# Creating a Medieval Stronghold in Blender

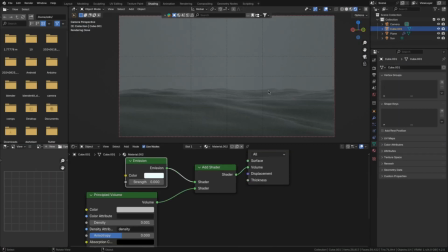For scene 1, I'll start by adding in some water for the ocean and dialing in the lighting so that it feels cold and overcast.
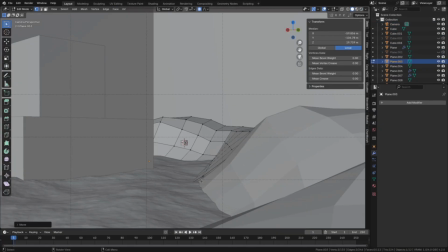Then I'll add placeholders for the stronghold and the cliff I wanted to be on, as well as some more land on the right side that's going to be overgrown with trees.
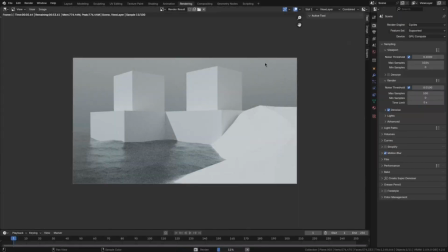I'm trying to get all my experimentation out of the way at this stage of the process, because later it's gonna take way longer to make any of these kinds of changes.
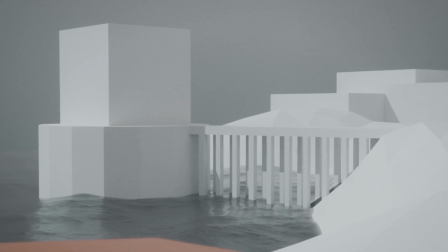So once I'm happy with the layout, I can focus on making all the individual elements look nice instead of still having to worry about the composition of the scene.
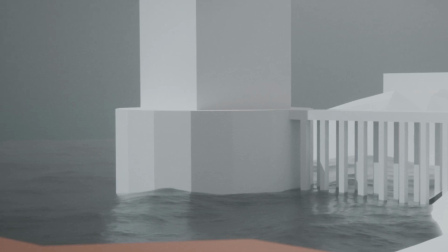So the first thing I'll replace is the stronghold.
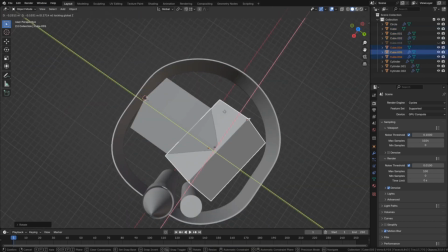With plenty of reference in hand, I'll start adding an outer wall, a large main house, and a lot of round and rectangular towers.
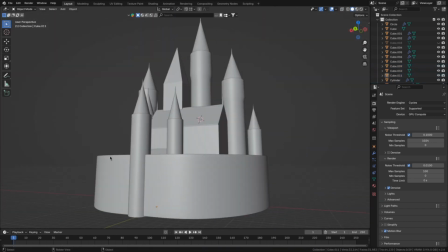I found that in the references, the strongholds just seem like this random collection of towers and houses, so that's the feeling I'm trying to replicate.
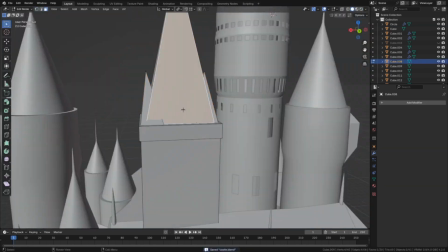I'll also add a lot of windows and details that I think are going to be visible from the camera.
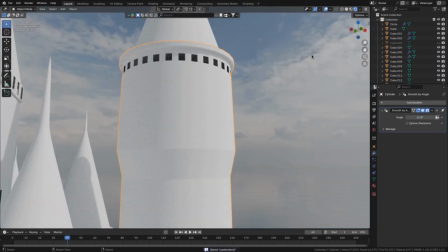So I'm not going insanely detailed here, but hopefully detailed enough for the distance the camera is going to be at.
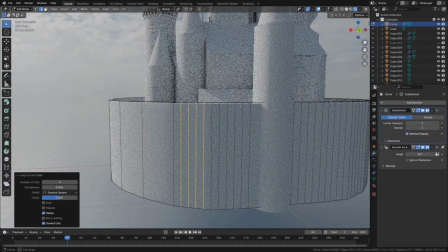I don't really know why, but in the reference images, the towers had a lot of completely random windows,
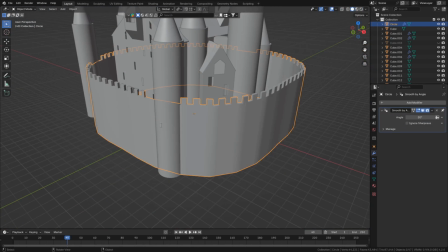so I'm adding those as well as these crenulated ramparts, and of course an entrance to the castle as well.
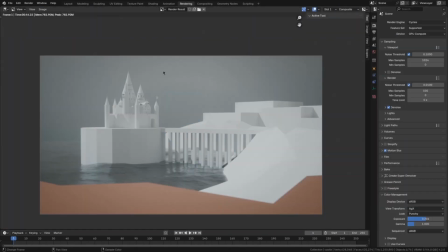Then I quickly import the castle into the main scene to test if it fits. I think it does, so I'll go back into the castle file and continue adding details.
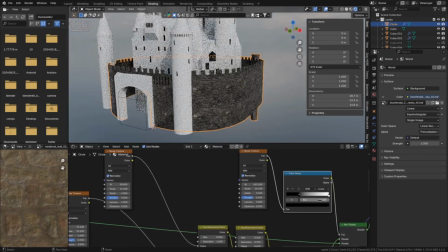Then moving on to the texture, for which I'll mix together multiple different brick and castle wall textures from Polyhaven,
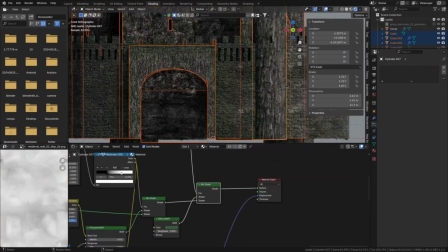as well as adding some moss into the crevices of that texture to give it a more worn and older feeling.
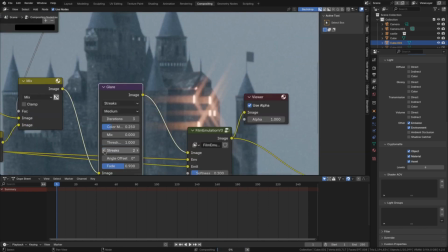Since the scene I'm making is pretty dark, I also added a bit of light behind some of the windows, just so that the castle seems a bit more alive.
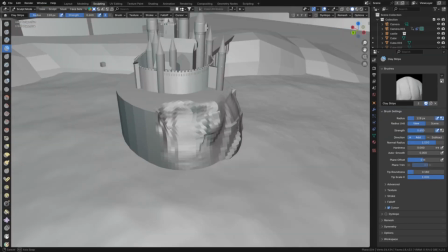Now for the cliff the castle is standing on, I first sculpted it into a rough cliff shape.
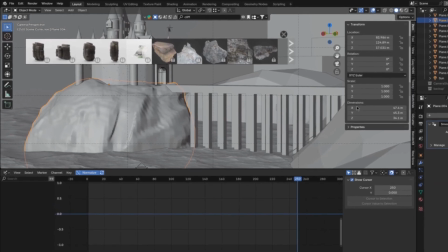This alone isn't really enough to sell the cliff look though,
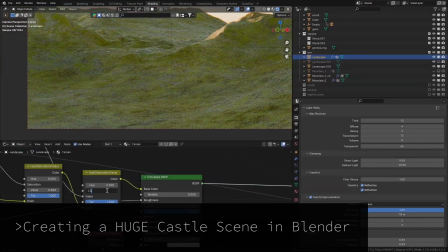so what I would normally do is to try to work with a lot of displacement and different textures to give it that rugged,
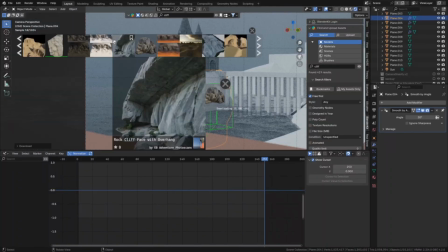rocky look, but in my experience that is pretty hard and doesn't work that well.
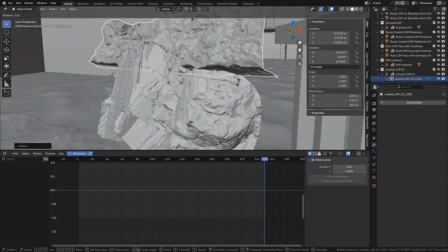So what I'll do instead is to use a few 3D scans of cliff faces and rocks and place them around and on top of the base I sculpted.
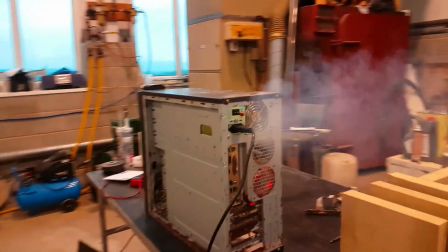The only disadvantage is that it's a lot heavier performance-wise than just a texture.
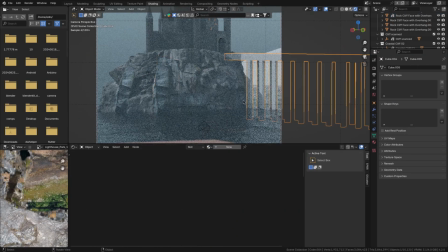Another thing I had to do is to adjust the color of the 3D scans, because since they are taken from a lot of different places and rock types, they don't match at all.
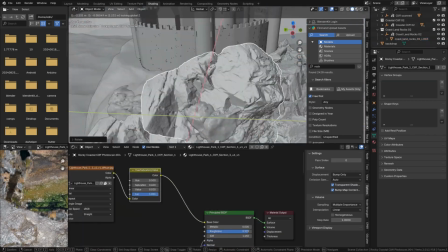Something that I really wanted to do is to make it feel like the stronghold wasn't just set on top of the cliff, but it's like really built into that cliff.
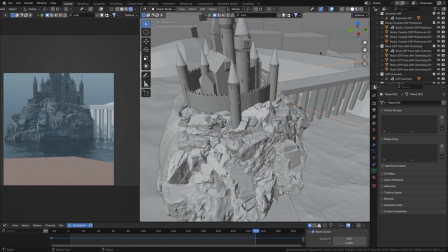And the way I did that is to place some of 3D scans on top of the cliff and making them kind of hug the side of the castle,
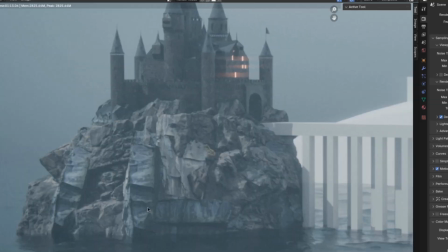which you can see sells that look that the castle was built for that cliff and not just added as an afterthought.
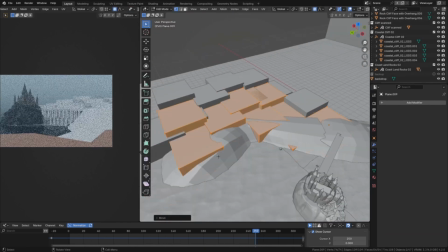And I do feel like that's the way it would be in real life. For the cliff on the side, I take my blockout that I made with cubes and sculpt it into more of a cliff shape.
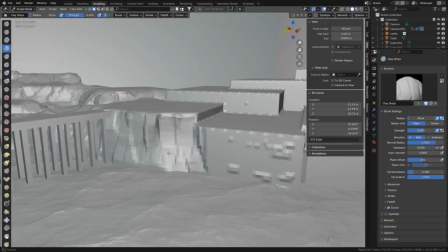I don't really care if it still looks very blocky, which it definitely did even after sculpting, because I don't think it'll be that visible from the camera.
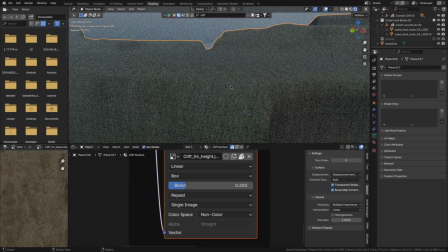I just care about that slope towards the stronghold and that rocky cliff feeling.
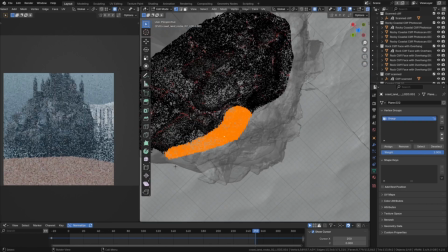I ideally would have also used that placing 3D scans of rocks method,
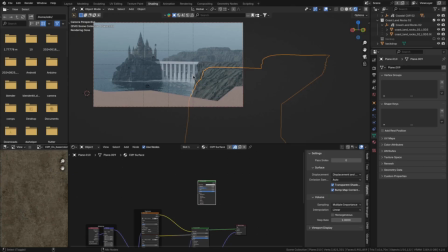but this cliff is just so large that that's completely impossible, on my machine at least.
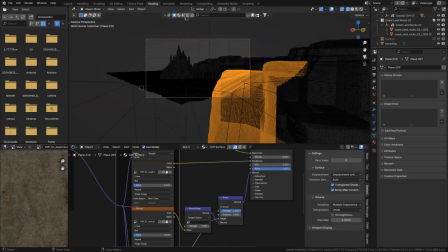So what I'll have to do instead is to fall back on my texture and a lot of displacement method, which is okay because it's not the focal point anyways.
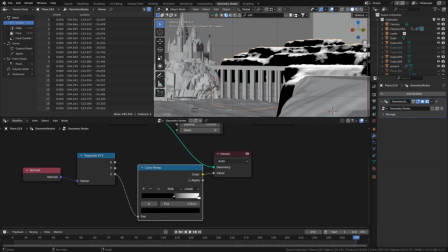And once I scattered some trees on top using geometry nodes, it wasn't really looking that good.
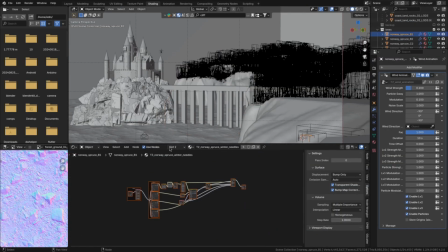To fix that, I had to do a couple of things. The first one is that I also had to have the trees grow on this part that slopes down in the foreground,
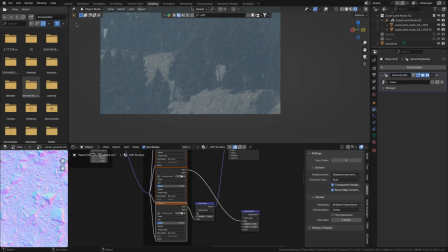as well as having some dirt on top of the cliff and keeping the rock constrained to only the sides.
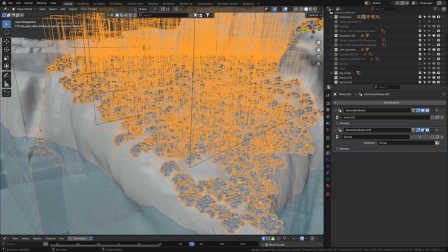This was better, but still not enough. So what I did next is to add some shrubs below the trees, as well as adding some fog to give the trees a bit more depth.
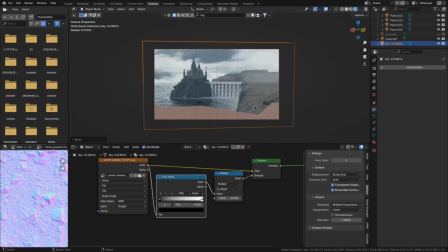Right now the background looks pretty empty and thus fake. So what I do is to place an image of some clouds, and that looks a lot better already.
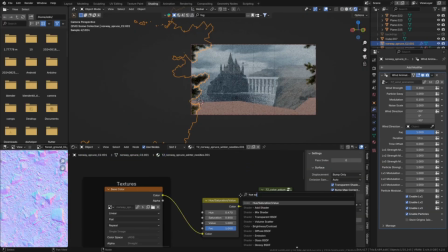Next, I felt that there was a lot of empty space on the right and left side, so I'll place some trees that are barely visible, and that looks a lot better in my opinion.
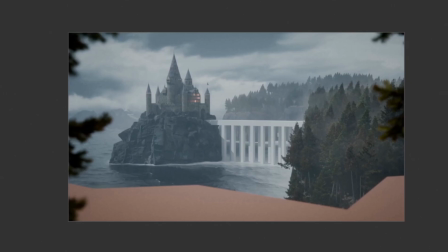Maybe a bit cliche, but I like these nice leading lines that it also creates.
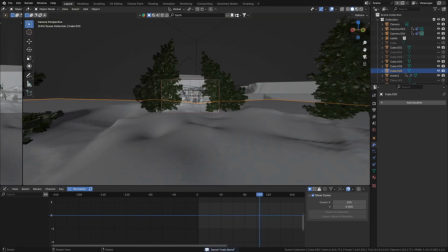And while I'm on the foreground, I'll also add a bit of a camera movement,
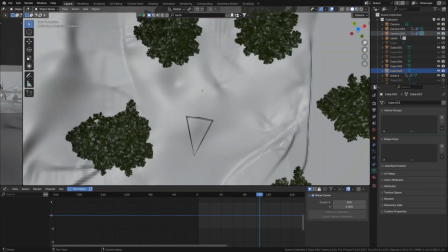as well as adding some more irregularities to the ground, some rocks, some grass, shrubs, and tree stumps.